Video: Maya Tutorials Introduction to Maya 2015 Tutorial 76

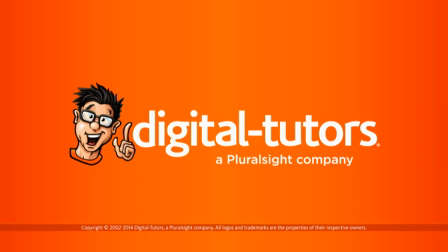0:00 In this lesson, we will finalize our blocking pass.
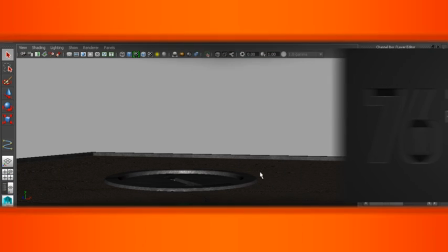0:05 Let's say we play through the animation again just to get a feel for what's happening and what we'd like to do after
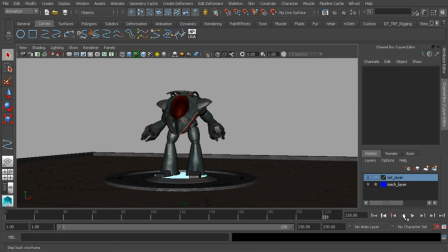0:13 the segment that we've already animated. Alright, so this is the moment where the pilot is going to do a system check. He's going to check his arms just to make sure everything's working correctly. And then by the time he checks the left arm, which is the last arm he'll check, we'll take it a step further and we'll have him activate the weapon.
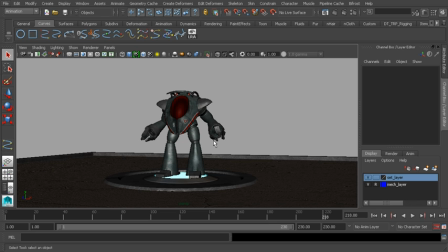0:31 Again, just so it feels like, hey, he's just making sure that all systems are go. Now because of that, we'll probably want to add more frames to our ending, because if this happens too quickly, we'll lose a sense of weight and the audience might miss what has happened.
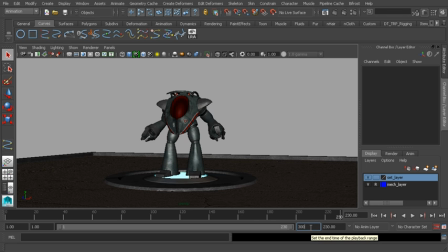0:51 So let's say we go ahead and set our end time to 300, and that should give us more than enough time to sell this idea. Alright, sweet. So now it's time to get started. Let's go ahead and grab our control objects.
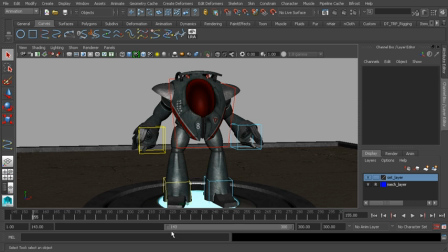1:05 I'll go ahead and adjust our range slider so that we're focusing on the end of the animation. So I might set this to about 170. Let's go ahead and grab our arm control. Sweet. So we'll have him look over to the right side first, our left.
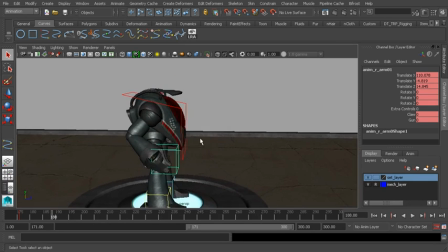1:24 Let's go to frame 188. This should give us enough time to sell the weight here.
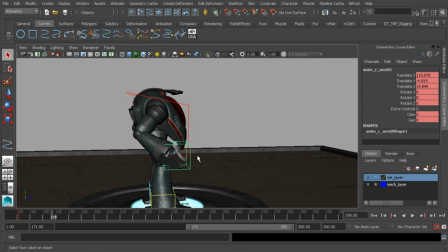1:29 If this happens too quickly, our mech will look weightless. So on 188, we'll go ahead and bring his right arm up and over. Now let's have some fun here. Let's also have him open up his claw as well, like he's checking his fingers.
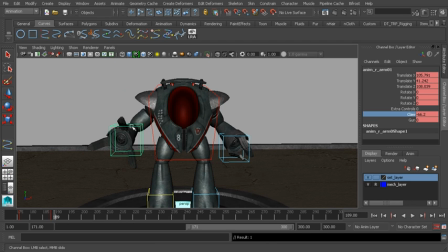1:46 Sweet. Later we'll have him open and close the claw as we start to polish this. But for right now, we're just throwing together our idea. Now on 188,
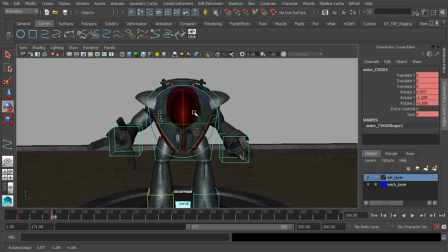1:58 let's also grab his center of gravity and rotate it over to his right and down just slightly so it looks like he's looking at that arm. Not too much, because if it happens way too much, then it'll look too stylized.
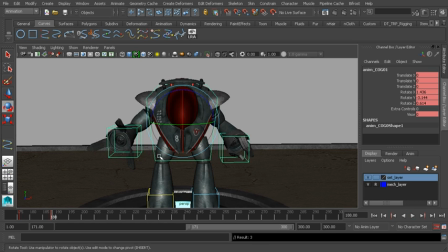2:15 So it should be a subtle turn. Fantastic. So once we like this idea, we can then go ahead and grab all of our controls.
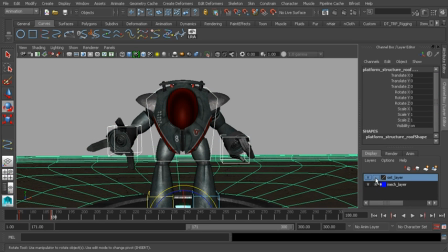2:24 Let's make sure we're not grabbing the set. I might go ahead and set that to reference mode. And again, we're going to just hold this idea long enough for the audience to read what's happening. So let's go ahead and move to about frame 232 and we'll press the S key.
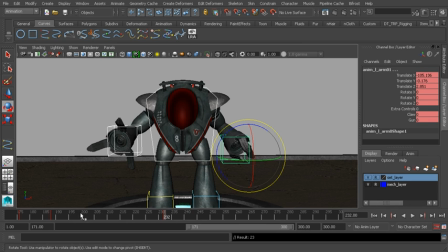2:42 That way we lock in this pose. Fantastic. So this should be enough room for us to open and close the claw. Alright, great. Let's go ahead and have him look at the left arm now. So again, we don't want this to happen too soon.
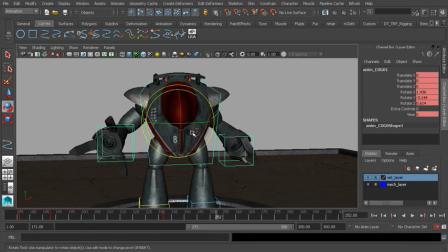2:57 We'll go to about frame 252. Let's go ahead and grab the center of gravity control. We'll rotate slightly over to his right now. Or our right, his left. Let's now go ahead and grab his arm control.
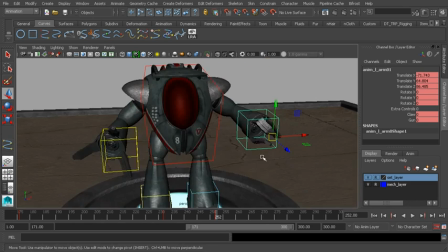3:09 Let's go ahead and bring that up. Sweet. We'll also go ahead and have him open up his claw.
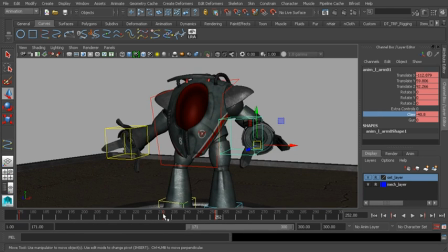3:19 Cool. Let's go ahead and scrub through the animation. Alright, that looks nice.
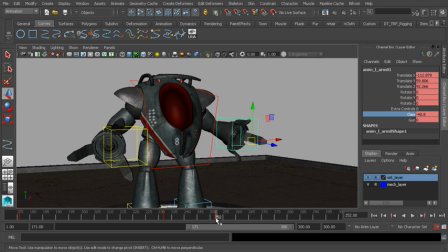3:26 But here's what's not so nice. The arms are distracting right now. Why is that? That's because both arms are up. We're trying to sell the idea that the pilot is just doing a system check on each arm, right? He's already checked the right arm. So let's go ahead and drop that down. So on 252, we'll go ahead and bring that down.
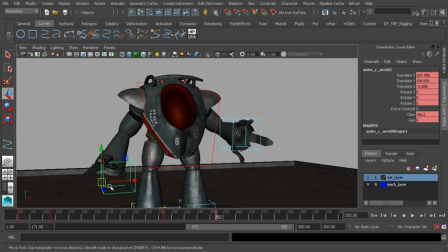3:45 And we'll also go ahead and close the claw just a bit. We don't have to set it to a value of 0. Just go ahead and close it some. Nice. So now it's clear that, hey, it's time to check the other arm.
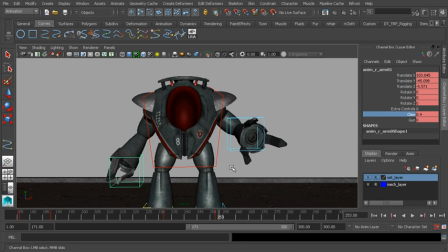3:57 Cool. And yes, this looks kind of robotic right now. Right? It looks kind of robotic, but we're going to offset keys when we start to polish the animation so it looks more natural.